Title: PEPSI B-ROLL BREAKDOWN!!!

Okay guys, so before I start off this video, I just want to say thank you guys so much for supporting this video and having very positive things to say. It really means a lot to me. If you haven't seen it already, well, this is the video, guys.
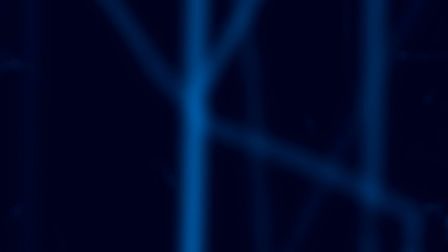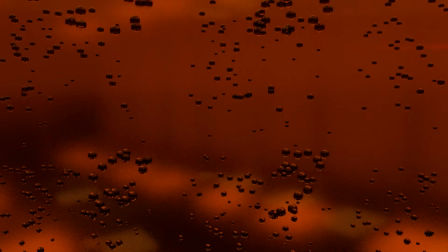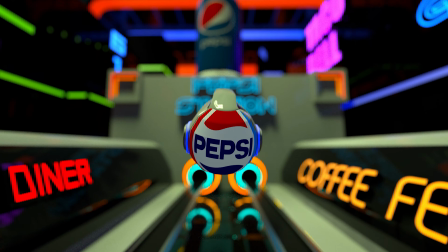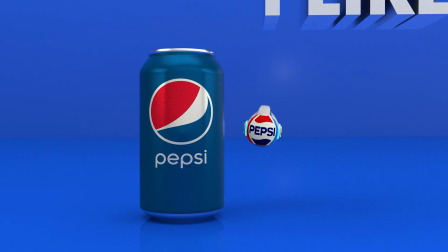So just letting you guys know, this video was not sponsored by Pepsi, but I'm pretty sure you all knew that. So there were 5 individual clips that I composited to look like one singular take, and this actually required a lot of strategizing. So let's hop into Cinema 4D right now.
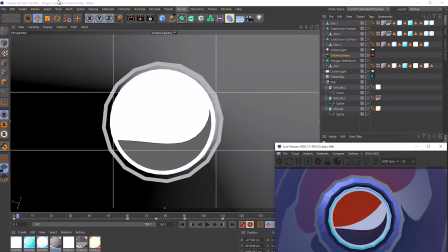Scene 1. Okay, so I'm gonna give you guys a bit of a rundown of this interface here. So this right here is a perspective view. So basically it has the look of a early development of a video game, right?
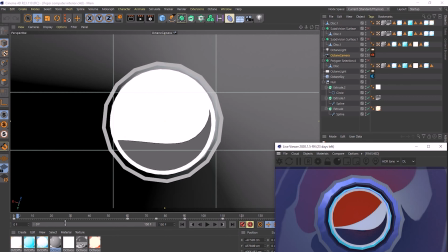And then we have the Octane Render view right here. Now, this shows you what your scene's gonna look like when it's finished.
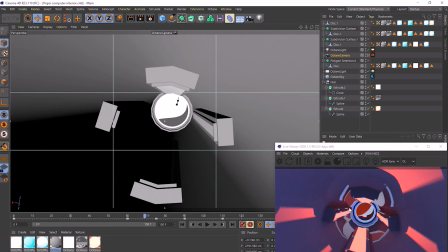So we got all the polished textures, the lighting, and then we got some shallow depth of field. So I used Octane Renderer for all the 3D scenes, and I'd say it's a very user-friendly render. It's pretty easy to use once you hop in and use it. The first thing I wanted people to see was this Pepsi logo.
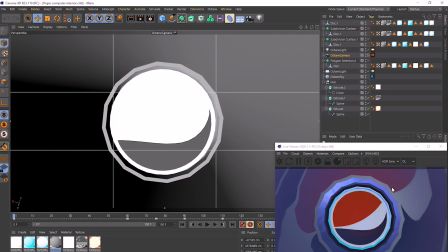Now, I'd say that the logo itself is a very iconic looking logo, so right away you just know, like, okay, this is gonna be a Pepsi commercial.
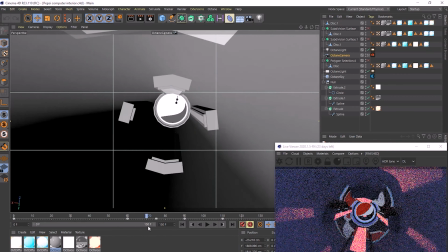And I'd say that I kind of went with like this computer kind of interior sort of look, right? That you see in like early X-Men movies. Now, that was one of the things I liked about the X-Men films, was they had these epic CGI openings that still to this day, 20 years later, hold up pretty well.
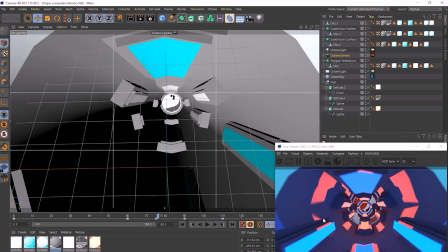So we got the red, and then we got the blue lighting around the logo here, and I feel like it complements it very well.
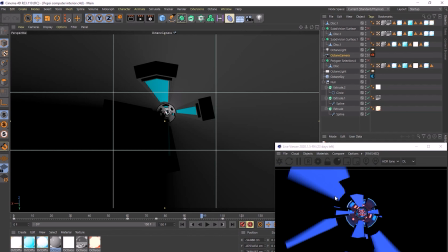So as we move a little bit further down, you can see there's like kind of this black interior, and then we got a dark blue lighting. Now, I did this on purpose so I could nicely transition into the next scene. So let's see what this scene looks like on its own.
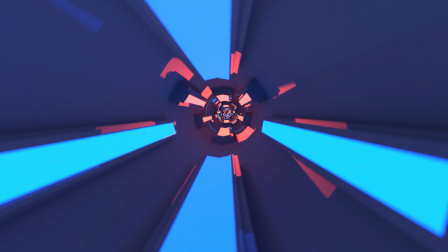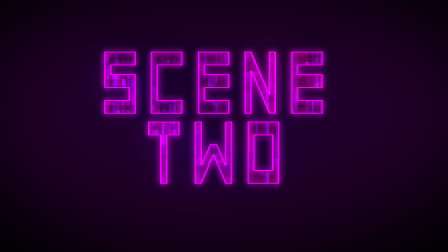Scene 2.
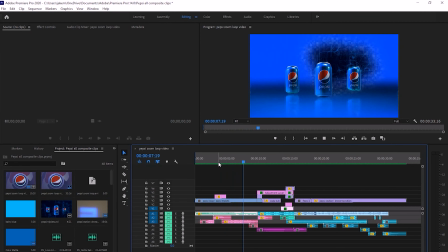So the interesting thing about this scene is everything from the grid lines to the materializing effects to the blue backdrop and the reflective ground is all in After Effects composition, and it required no use of Cinema 4D at all.
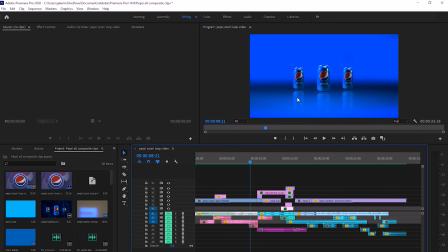So the Pepsi cans, well actually it's one Pepsi can that I green screened and I moved an aperture light across, so that way when I jumped into After Effects, I was able to animate a 3D camera movement that when it moved back,
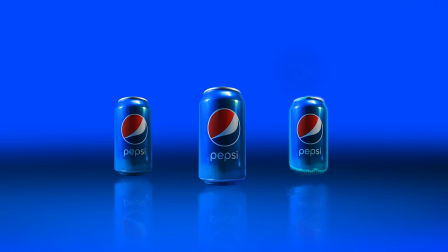it would kind of give off this look that the lighting positioning was changing in the video.
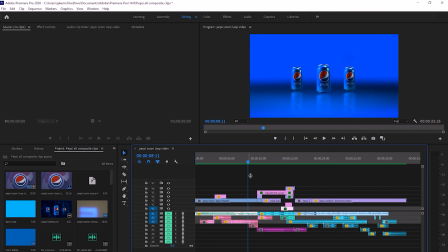So it's a very subtle but yet cinematic detail. And of course, I just took this same can and duplicated it 2 times, and that's how I came up with the Pepsi can trifecta. So just letting you guys know, this is not a real 3D scene. This is just a 3D projection.
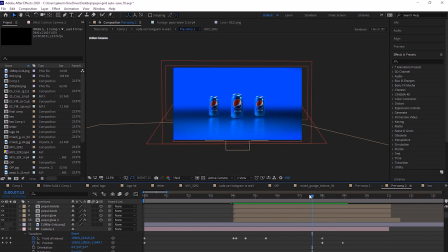So if we look in the scene here, from this angle, it looks very 3-dimensional when it zooms and then it zooms out.
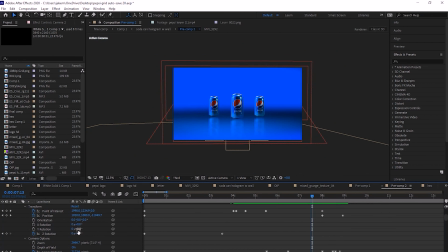But here's the thing, is like if you rotate the camera, this is kind of what it looks like in reality.
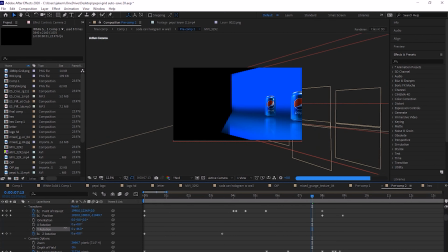So it has a very flat look, so you're kind of limited to where you can move your camera in a program like After Effects, because it's not really a 3D program. So yeah, let's see what scene number 2 looks like by itself, shall we?
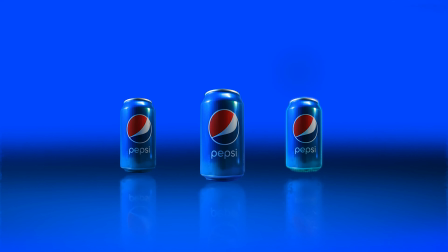Scene 3. Now, it seemed like the most logical thing with that was soda bubbles,
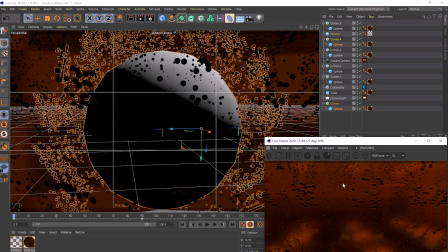and it looks like there's a lot going on and there's thousands of different bubbles, but in reality, they're just 4 bubbles, and I just added cloner effectors around them. So this entire scene has a very transparent look, right?
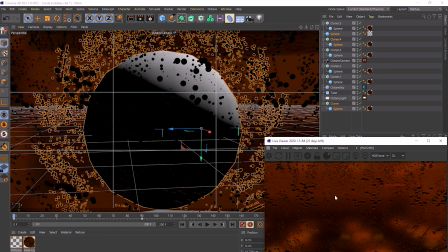And I actually added a specular texture to it, and then right above the bubbles, I put a red RGB light so they would kind of reflect red into the liquid. So I'd say this scene, out of all the scenes, was probably the easiest to do. As I said earlier, you're kind of limited to where you can move your camera in After Effects.
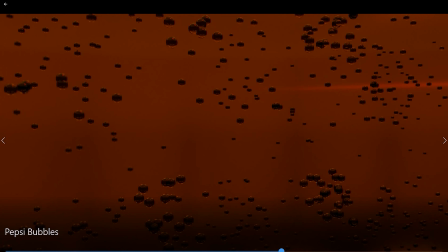So the camera rotates kind of around and then it moves backwards.
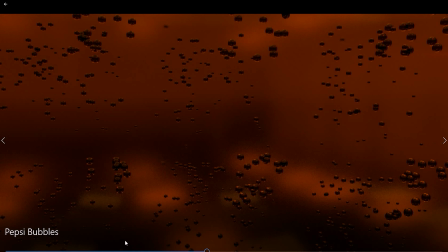So it kind of adds more dynamic to the camera movement. This is what the scene looks like by itself.
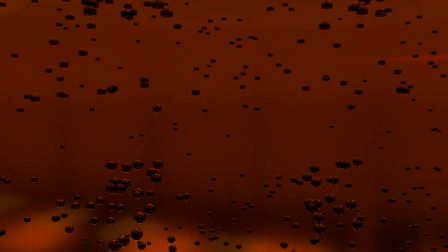C4 was probably the most difficult scene that I've had to do throughout this entire video. And at times I'm like, dude, you are way in over your head, bro.
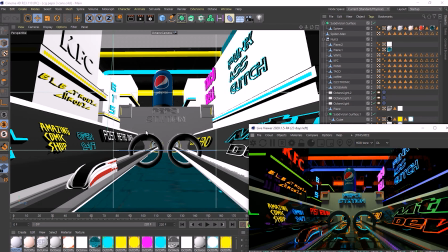This took me about 3 weeks to finish, right? So I'd say this scene's very much influenced by Tron and Blade Runner. I mean, you could definitely see it in the vehicle design, the Tron legacy kind of influence. But there's like little cool Easter eggs within the neon sign, but I don't want to go into all of them.
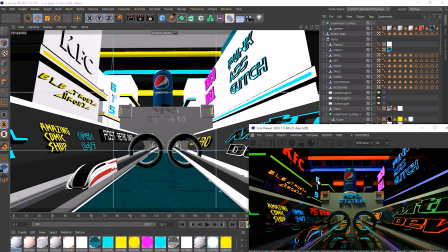This building number says 615. That's actually my birthday, June 15th. So in case you guys want to wish me a happy birthday, let's take a look at the soda can here.
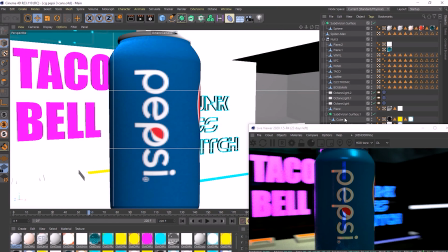So we got the vertical logo, and then of course we got the front logo right here.
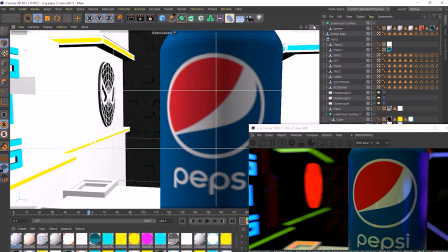But if you look to the side of the can, look at this. You got the nutrition facts on there.
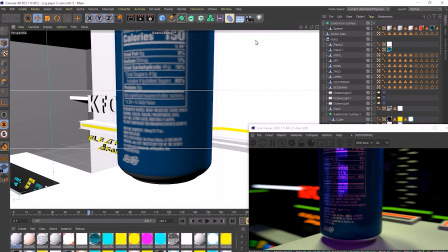It's kind of cool. And yeah, we also got kind of like the little Pepsi Cola logo right here.
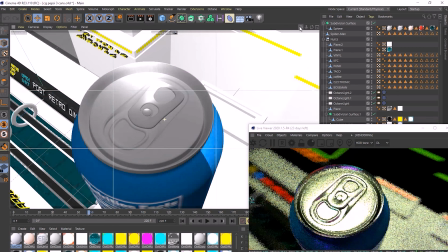And then if we look at the top of the can, so look at that. Then you got the tab. So, I mean, I was kind of bummed that this didn't make it into the final shot, but the direction the video was going, it didn't really seem necessary to show that aspect of a soda can. So, okay, let's talk about the unintentional star of the video here.
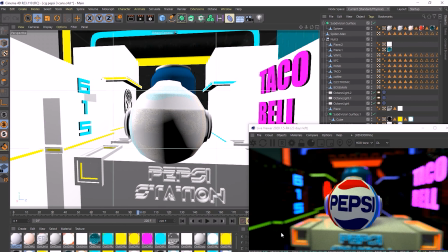Now, the funny thing was, when I was animating the camera movement, the drone didn't even exist.
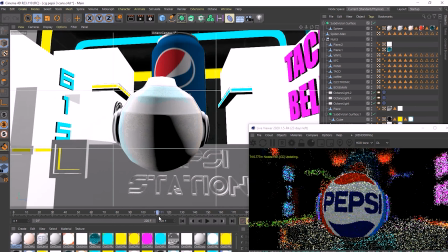So one of the things I noticed, so it was especially when I got into the arches here,
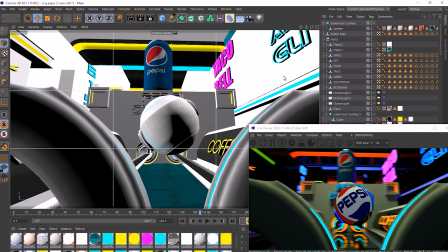I felt like something was missing. So this is what the scene looked like without the drone.
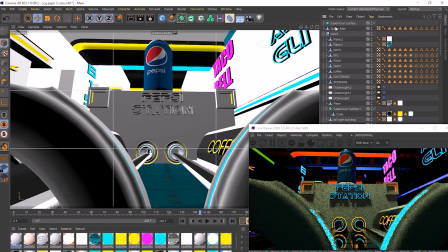So yeah,
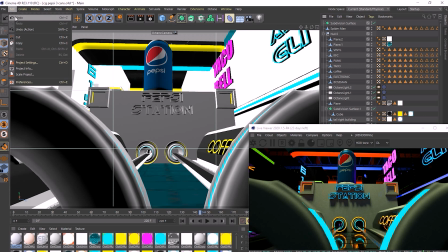I guess it would have been cool, but I felt like the drone kind of helped make the scene pop a little bit more. I was like, I wish I could just like put a spaceship in this scene. And I'm like, but the problem with that is it would take focus away from the soda can here.
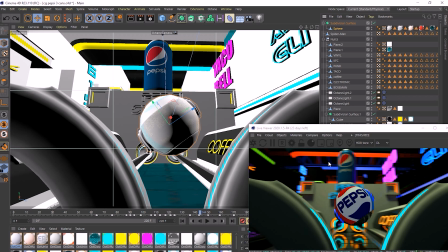And I'm like, well, better yet, why don't I have a drone, but I'll put a Pepsi logo on it. Actually, I'll put a throwback Pepsi logo on the drone. And that's how this came to life. So it's got kind of a futuristic but nostalgic look,
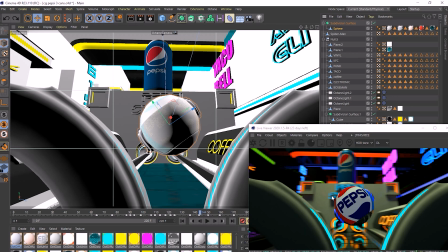and I'd say very much has the mannerisms of being like a flying R2-D2.
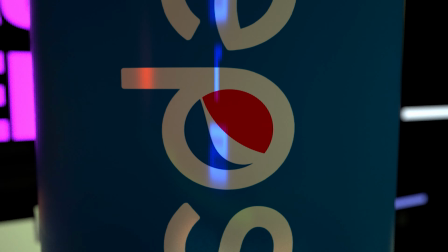So here's what the scene looked like by itself.
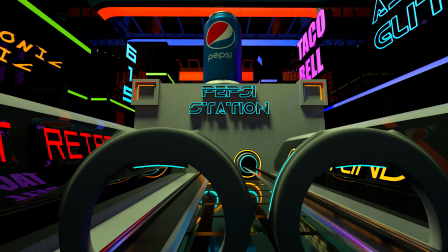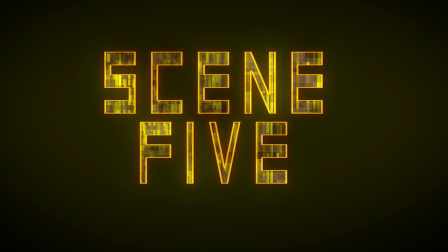Scene 5.